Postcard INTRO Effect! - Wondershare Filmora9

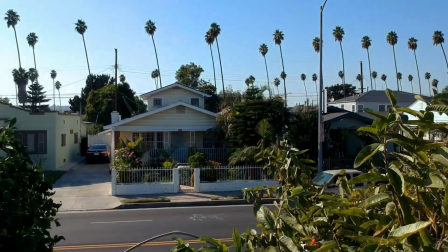Today I want to show you how to take a simple piece of footage and turn it into this.
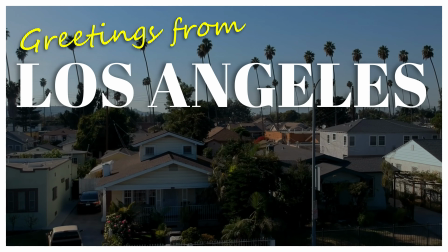If you want to learn how to do this in Filmora, stick around.
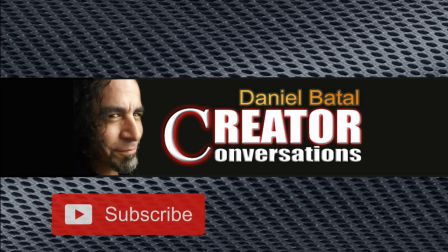I'll show you how. Hit the subscribe button and click the notification bell to be part of the conversation.
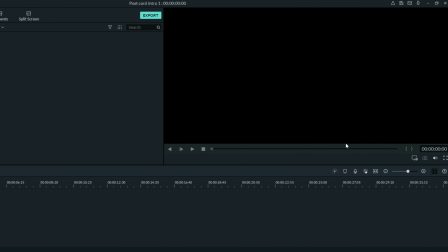I'm going to move a little bit slower for you today so you can follow exactly through this process.
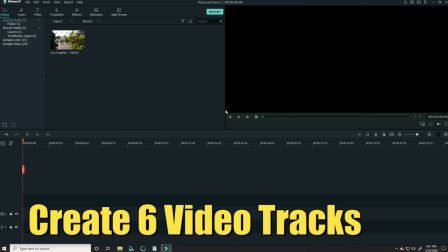To start, what I'm going to need is actually six tracks.
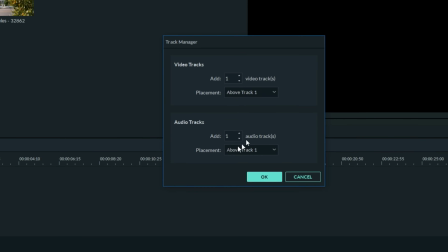So I'm going to go down to the track manager, open that up, and I'm going to choose to add five more tracks into our project.
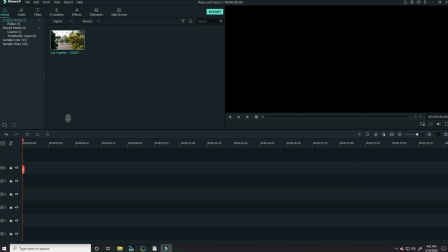Now you'll see why I'm doing this. I've got this piece of drone footage. I want to bring that down into track number four.
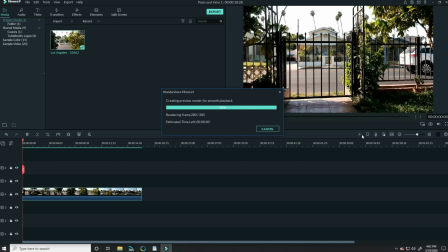This is going to be our main footage. I found this piece of footage free on pixabay.com, but it's kind of cool.
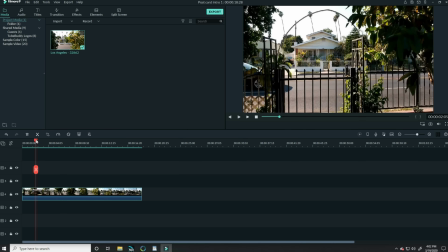The takeoff of that drone is a little bit weird, so let me just get rid of that. I'm going to clip the beginning.
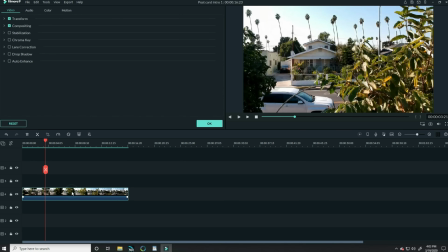I don't quite love the colors of this one. It feels very much like a piece of video, so let me left-click on that, go up to the color tab in the upper left,
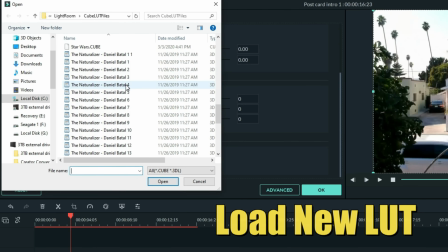scroll down to 3D LUT, and I'm going to load one of my personal LUTs that I gave away called the Naturalizer.
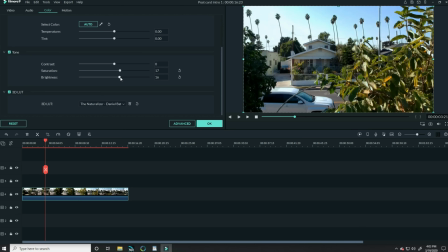I'm also going to bring the saturation and the brightness up just a bit, maybe to about 17, just to make that footage pop a little bit more.
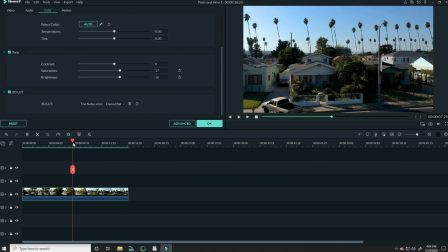Now, when I get to about the point that I think I want the text to come in, I'm going to split this footage. And I'm going to move that section by left-clicking and holding and dragging it down into track number one.
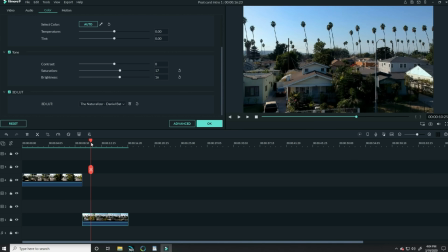Now, the reason I did this is I want this piece of footage to change a bit. So there's things I'm going to add to it.
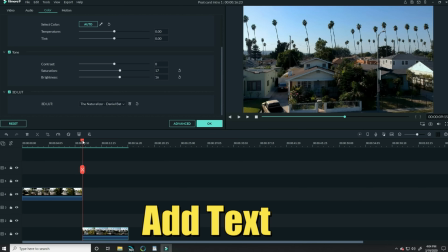The first thing I want to do is add my text, and I'm going to add that right where that split starts. In the upper left, I'll choose the Titles tab, and under Titles,
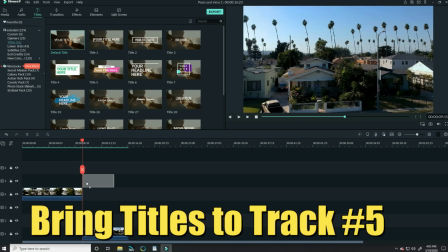I'm just going to grab the default titles and bring that down into the track right above my main footage, track number five.
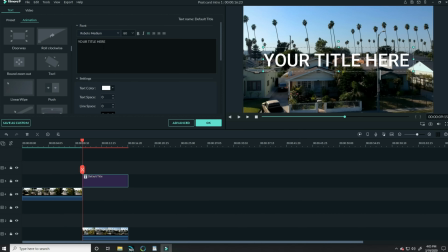Let me stretch that out so it's equal. And if I left-click on that, in the upper left, I can adjust this titling. I want it to say Los Angeles. It defaults to the Roboto medium font, but I want to change that.
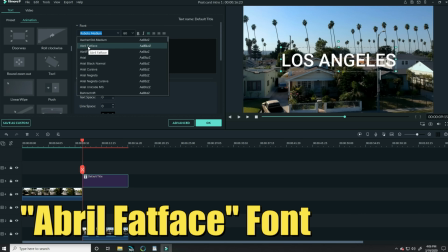I'm going to use the Abril Fat Face font. And I'm going to increase the font size.
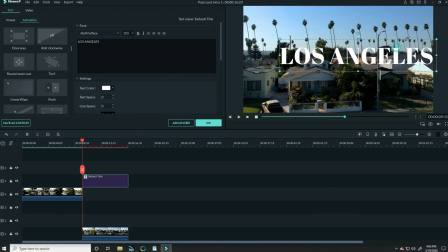Let me get it up to about 105. Let me stretch that out a little bit.
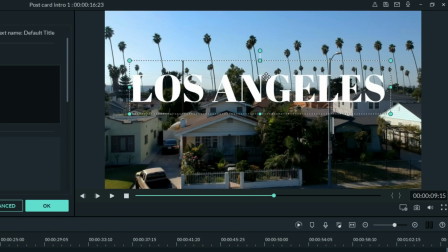Now I want to center this, so if I left click on it and move it in the upper preview window, you'll see a center green line shows up right when I nail center.
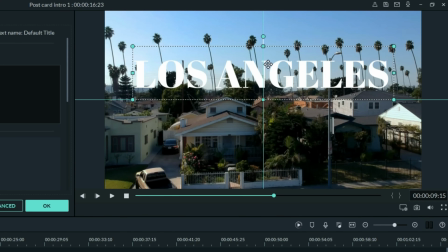And I also want this to sit right about on the horizon. So let me put it right about there.
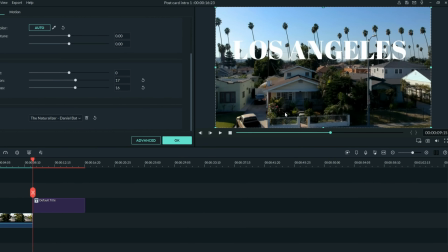Now that text doesn't look bad, but you can see it kind of gets lost with the background, and we really want this text to pop out.
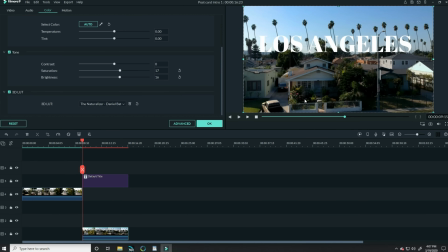So here's a cool trick you might want to pay attention to because you can use it in a lot of different situations.
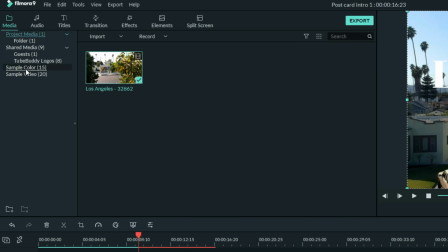Back under your Media tab in the upper left, in the drop-down you'll see an option for Sample Colors.
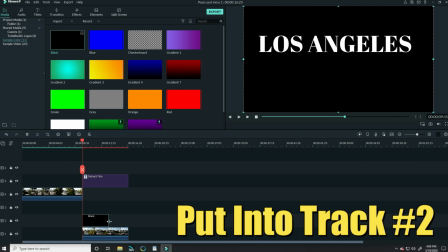Grab the black and bring that down into track number two right above the second half of that footage, and let's stretch it out so it covers the whole thing.
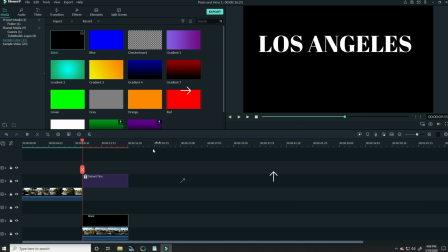Now, right now, you might be looking and saying, well, what does that do? It just turns my whole screen black.
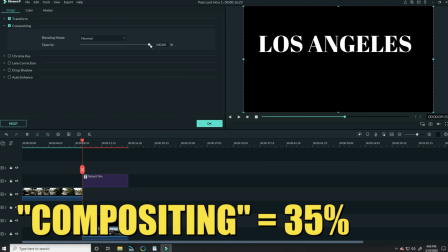But if you double left click on it, and in the upper left in the compositing tab, if you dial that back to about maybe 35 or so,
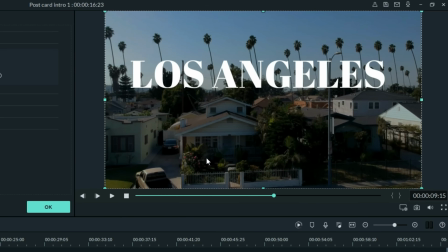what it does is it darkens out that footage a bit and makes it less prominent.
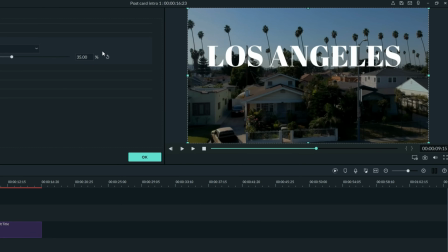This is a trick I do a lot when I want to pull back the background and have the foreground track really pop forwards.
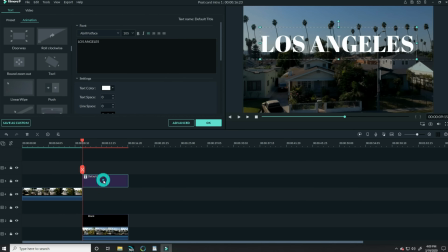Now that looks better, but the text isn't quite popping the way I want it to, so let me double left click on that text down in my timeline, and I'm going to choose the Advanced tab.
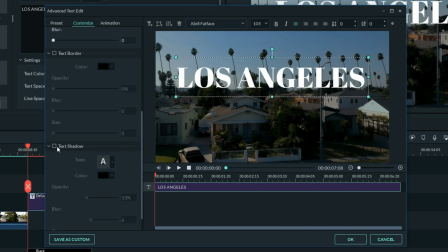And if I scroll down on the left, you'll see I have an option to add a text shadow. Let me tick that box, and you can automatically see some shadowing shows up. That's probably a little harsher than I really would like it to be. I'm going to change the angle of the shadow by clicking on the shadow option and move it to the other side.
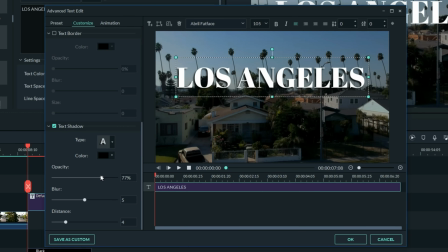And then I'm going to scroll down, and I'm going to pull back the opacity of that a bit so it's not quite as strong. Below that, I'm going to open up the blur, and that'll give it less of a harsh line and make it just feel like it's throwing a shadow back onto the background.
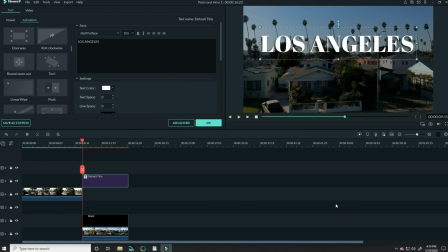Perfect. Let's choose OK. And the next thing I want to do is I want to add a very specific animation to this.
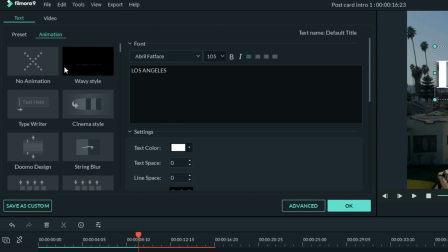So while I'm still in this text tab in the upper left, I want to find the round zoom out animation.
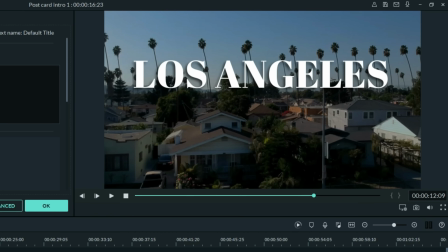That gives this a kind of cool introduction. Now there's another piece of text I want to put on top of this.
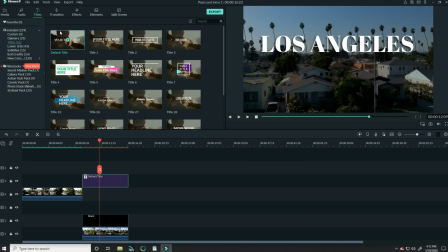So I'll go up to the upper left, choose the Titles tab again, and I'm going to use that same default title and bring that down as well.
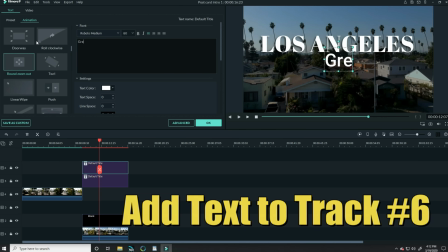This is the part where I wrote the greetings from.
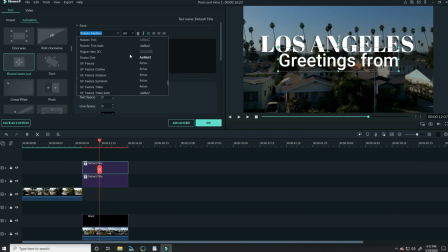I want this to feel more like it's handwritten, so I'm going to go down and I'm going to find Seago Script.
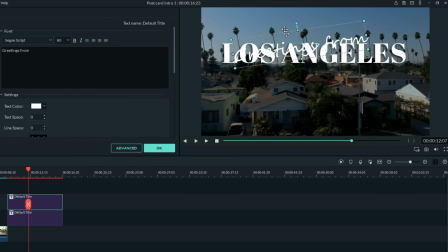And I'm going to put that at a very slight angle, and I'm going to bring that up to the upper left.
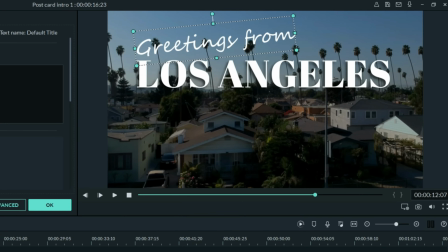I don't really love the color white, so I'm going to do this. In the upper left, I can choose the text color option.
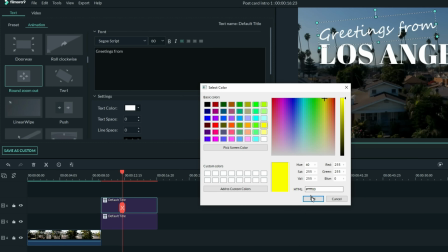I'm going to choose more and pick a really bright yellow that I think might be good for this effect.
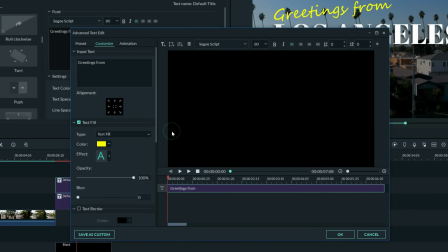I also want it to pop a little more, so I'm going to open up the Advanced tab again,
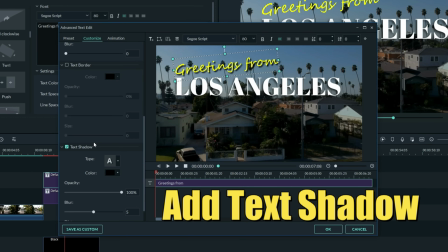and I'm going to scroll down on the left and choose the text shadow option again. Let me change the shadow so it's to the left,
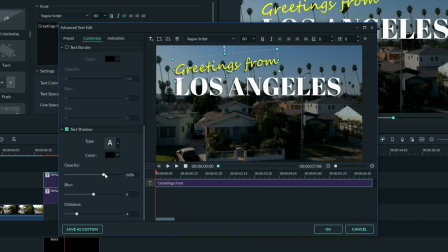just like the text below. Let me pull back the opacity so it's not such a strong effect.
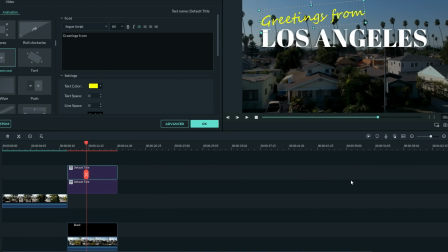And I'm going to tighten it up so the distance isn't quite as far. And I'll click OK. Now this last track, number 3, I want to do something slightly different.
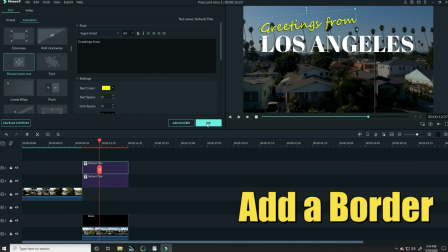Because this is a postcard, I want to add a border to it and actually make it feel like a postcard.
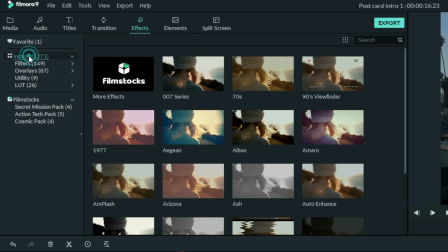So in the upper left, under Effects, I'll click on Included, and I'll search for Border.
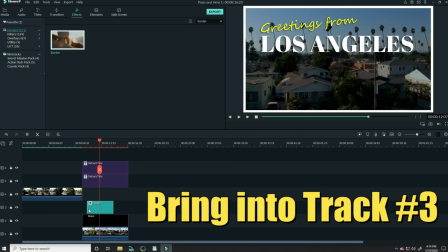Let me bring that border down into this track number 3, right on top of this black track.
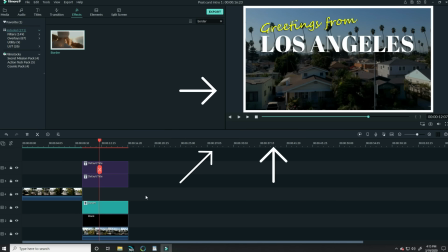And see how that does a really cool border there?
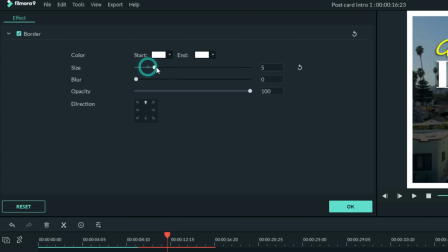Now if I double left click on it, I can adjust it and make that border size bigger or smaller, or blur it out a bit.
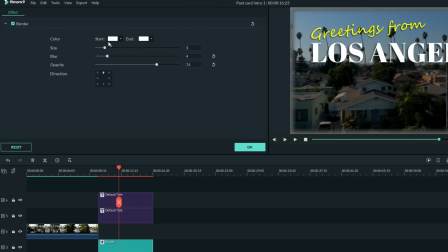Or I could even pull back the opacity if it was too strong, or change the color.
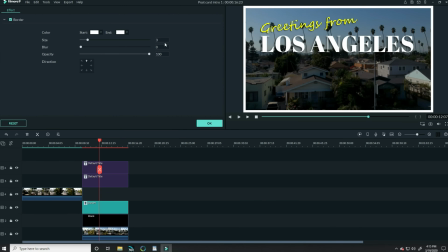But I actually want that pretty harsh line with no blur, and the size set at about 3 seems to do pretty cool things.
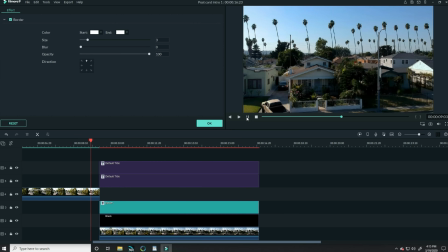Now there's one other trick that I'm gonna do. Right now, if I started playing this, when it hit this change, it would just be a really harsh transition.
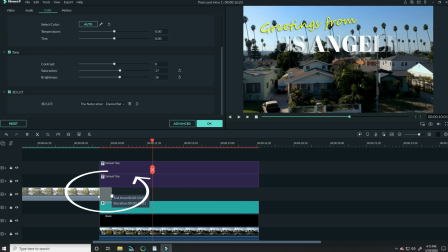So I'm gonna stretch out that main footage a bit so that it overlaps slightly.
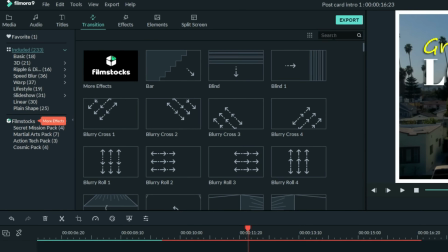And in the upper left under Transitions, I wanna find the Dissolve transition.
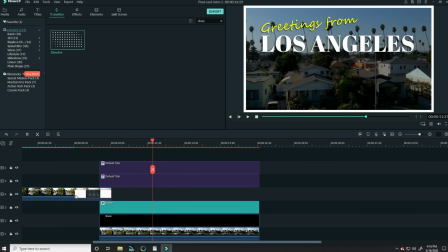I'm gonna bring that down and put it right at the end of this track and have the Dissolve start right about where the other tracks come in.
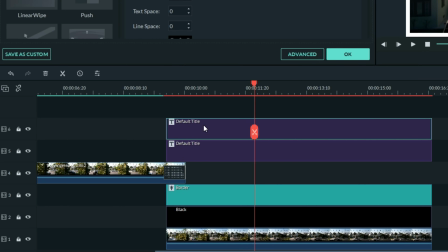One other thing I want to do before I forget is in this Greetings From section, I want to make it look like it's actually being written.
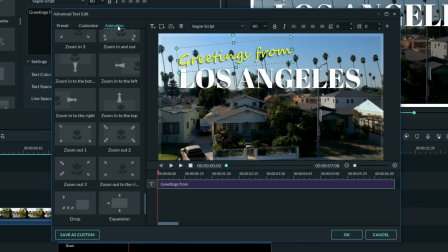So if I left click on that track and choose Advanced, and in the Animation section, I want to find the typewriter effect.
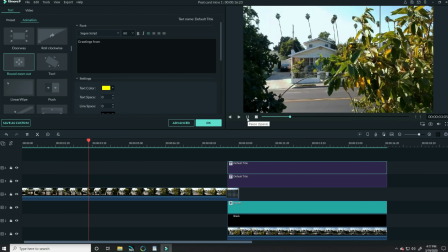Now if I've done this right, as this starts to play, it should come towards the portion where we want it to change.
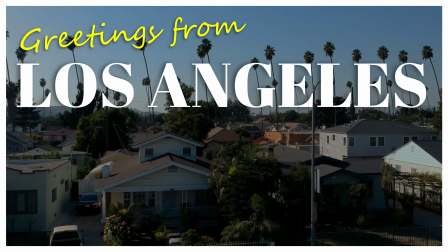And it will slowly dissolve into these other pieces. Pretty cool, huh?
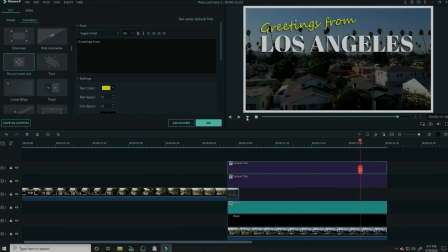Now we have that cool-looking postcard effect, and with a little music under it, it'll really come together.
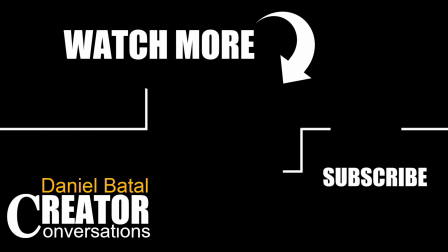If you want to learn more Filmora tricks, tips, and techniques, click on the videos on screen now and the ones I'll leave down in the description below. You guys stay safe out there, okay? Peace.